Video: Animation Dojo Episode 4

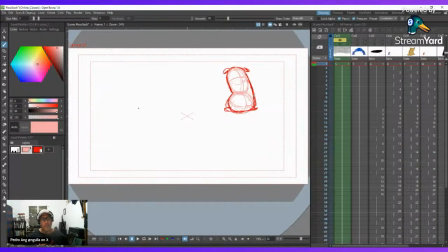(4:04)
For example, if I want to make the flour sack bending forward, you have something that looks like this, and then you have the lower mass behind it.
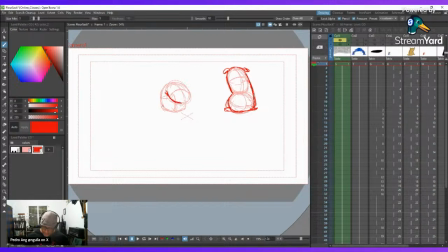(4:18)
So when you finalize the drawing, you get something like this happening, right?
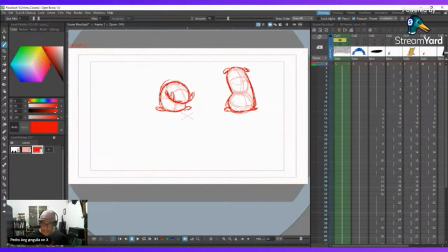(4:32)
And that way, just take your time, just practicing making different poses. Maybe you want to make the flour sack like twisting in the air.
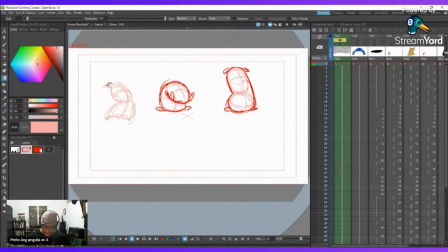(4:49)
Right, like allow your imagination to just fly. Let me just use the tassel to help with the orientation here. So this way we'll have like a line cutting in here.
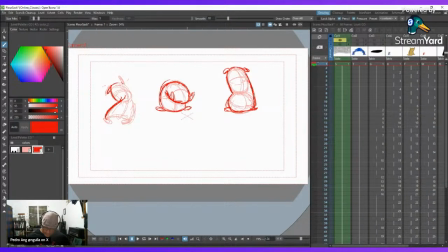So you see different things, but it's always just practicing
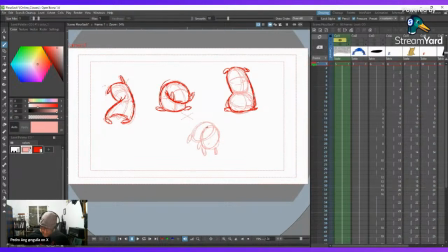(5:26)
what your flour sack is gonna do. And also, this would be like the first time you'll be doing a post sheet. So uh, in animation, form follows function.
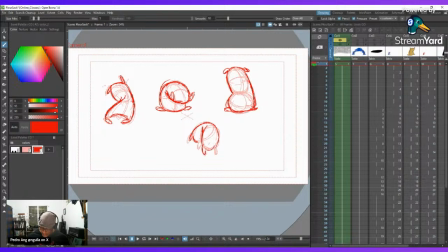(5:41)
So your design should be made in accordance to what you want the character to do. So in this case, we need two masses to be able to do this game, and we need the tassels to allow allow our character to show follow through us. The tassels would let us know where
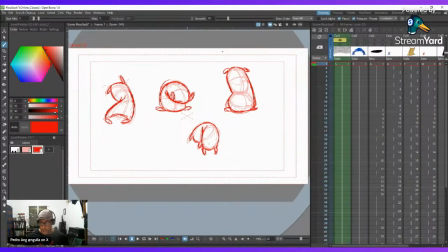(6:03)
the sack is going, right, and where it's coming from because of the orientation of the little tassels. You see, just go right ahead and maybe you can start like doing a little bit of acting, like
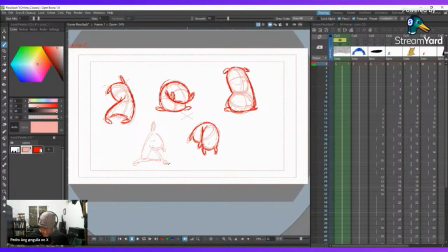(6:21)
how would the flower sack say hello to somebody, like if they see it from across the street. You know, it's the same principle as you would do with a character. You do a post sheet to test the limits.
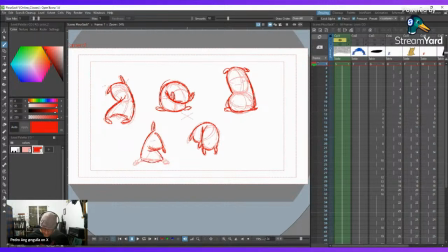(6:37)
Yeah, test the limits of your character, right? So have a mask here. Yeah, just different poses.
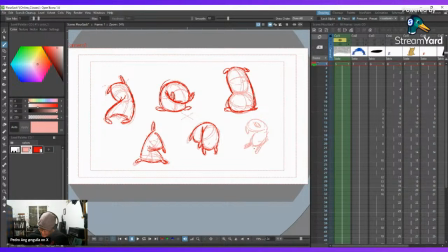(6:56)
Maybe this is like the flower sack projecting itself into the air. So the lower mass is gonna be in front of the upper mass here. So when we do the line will cut. The lower mass will cut into the space of the upper mass.
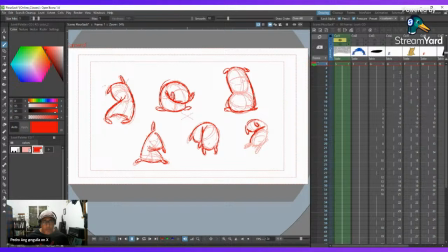(7:14)
You see, so you can clearly show what's in front and what's behind, right? Uh, yeah, guys, like the normal days I'm gonna be streaming. The class is gonna be Tuesdays and Thursdays, but there was a power outage yesterday at my.
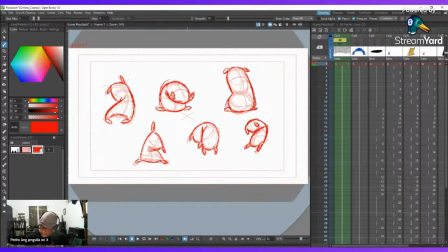(7:35)
I live in the mountains, so yeah, there was a power outage, so I couldn't stream yesterday. But yeah, normal is gonna be Tuesdays and Thursdays, and then we're gonna like jam on Saturdays. So if you guys want to follow the classes, that's gonna be the schedule.
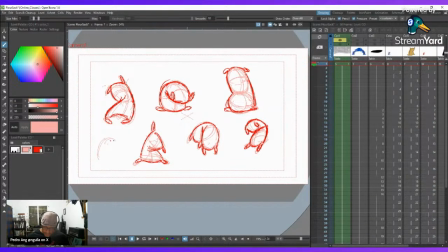(7:50)
So yeah, just I mean, feel one page or a couple of pages, as many as you need, so you can understand like the limitations of your flour sack and what it can do.